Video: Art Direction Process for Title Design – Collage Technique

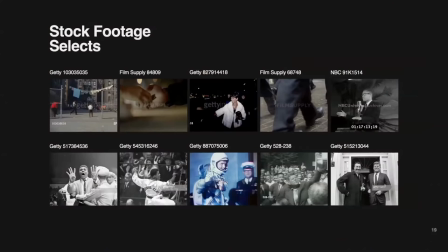41:58 But you could see that we're going to incorporate some archival footage to better tie in the fact that it's a historical piece into the main title. and you know just showing them oh yeah these are some of the stock
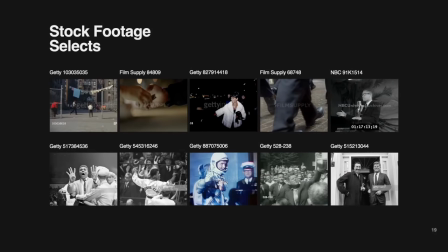42:14 footage choices that we were thinking of um not all made it um the thing about stock footage especially getting stock is that it is very expensive and i remember um we first made we first made an edit containing only stock footage just to get the emotion of the the piece with kind of the music at the time and while it did a great job of kind of you know maybe showing some of the you know like like emotions the sense of timing all that it
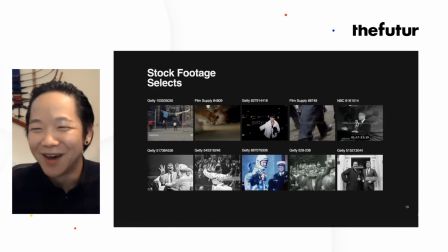42:53 freaked a little people out a little bit because they're like wait a minute how many stock footages are we using because you know like yeah it could get a little bit crazy um so that's just something also to be aware of when you're making a main title try to
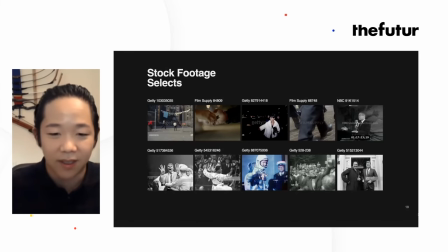43:08 be aware of you know how expensive it could get try not to rely too much on old archival footage um and you know see you know and i and i think those limits actually can could also help you think a little bit further you know push think a little bit outside the box of how can you get something done you know like while you know having a footage could have been great you know i'll just slap it in color treat it you know if we're unable to do that how can we then get what the footage would have emoted in a way that you know we can that is you know totally viable financially there's different kinds of stock too so for our audience who hasn't had to license stock footage or photos before, right? If it's royalty free, it's relatively inexpensive. It's almost free at a certain point. But when you're using rights managed footage, meaning somebody has the rights to that, and they manage the rights based off of your usage of it, where it's going to appear, how long it's going to appear, and where it's going to appear, then all of that stuff just drives the price up. So one shot could be $10,000. One shot could be $2,000. It really depends on who owns the rights for that and how they want to wheel and deal with you. So yeah, it can get very, very expensive if you're using stuff that is rights managed. Or something that's going to last three seconds. Yeah, exactly. Or even just a second or that's blurred in the background. So you got to be very careful with that. And before we move forward, and maybe you're going to answer this already, when I look at your style frames and I look at the proposed stock images that you're going to use, do you guys already know how you're going to use that sequentially how they're going to animate together or this is still just like hey we're throwing stuff out there and we'll figure it out later um a lot of a lot of the latter um when we like here well
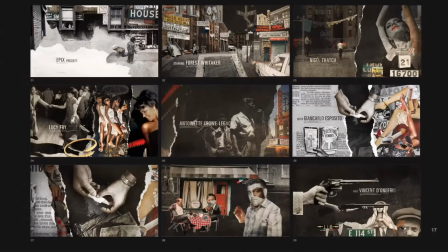45:11 here i i wanted to it has a semblance of some order um i wanted to first show the setting the time period the environment uh kind of go into what people are familiar with, you know, Harlem, it has like a nightlife, it has, you know,
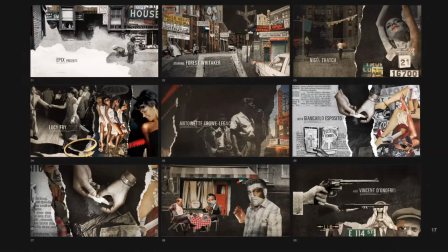45:30 like, clubs, but then, you know, there's underneath it all, there is, you know,
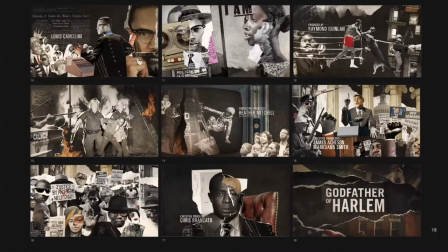45:38 drugs and a split in the community, there is crime, violence, there's also this, the whole societal issues that are happening.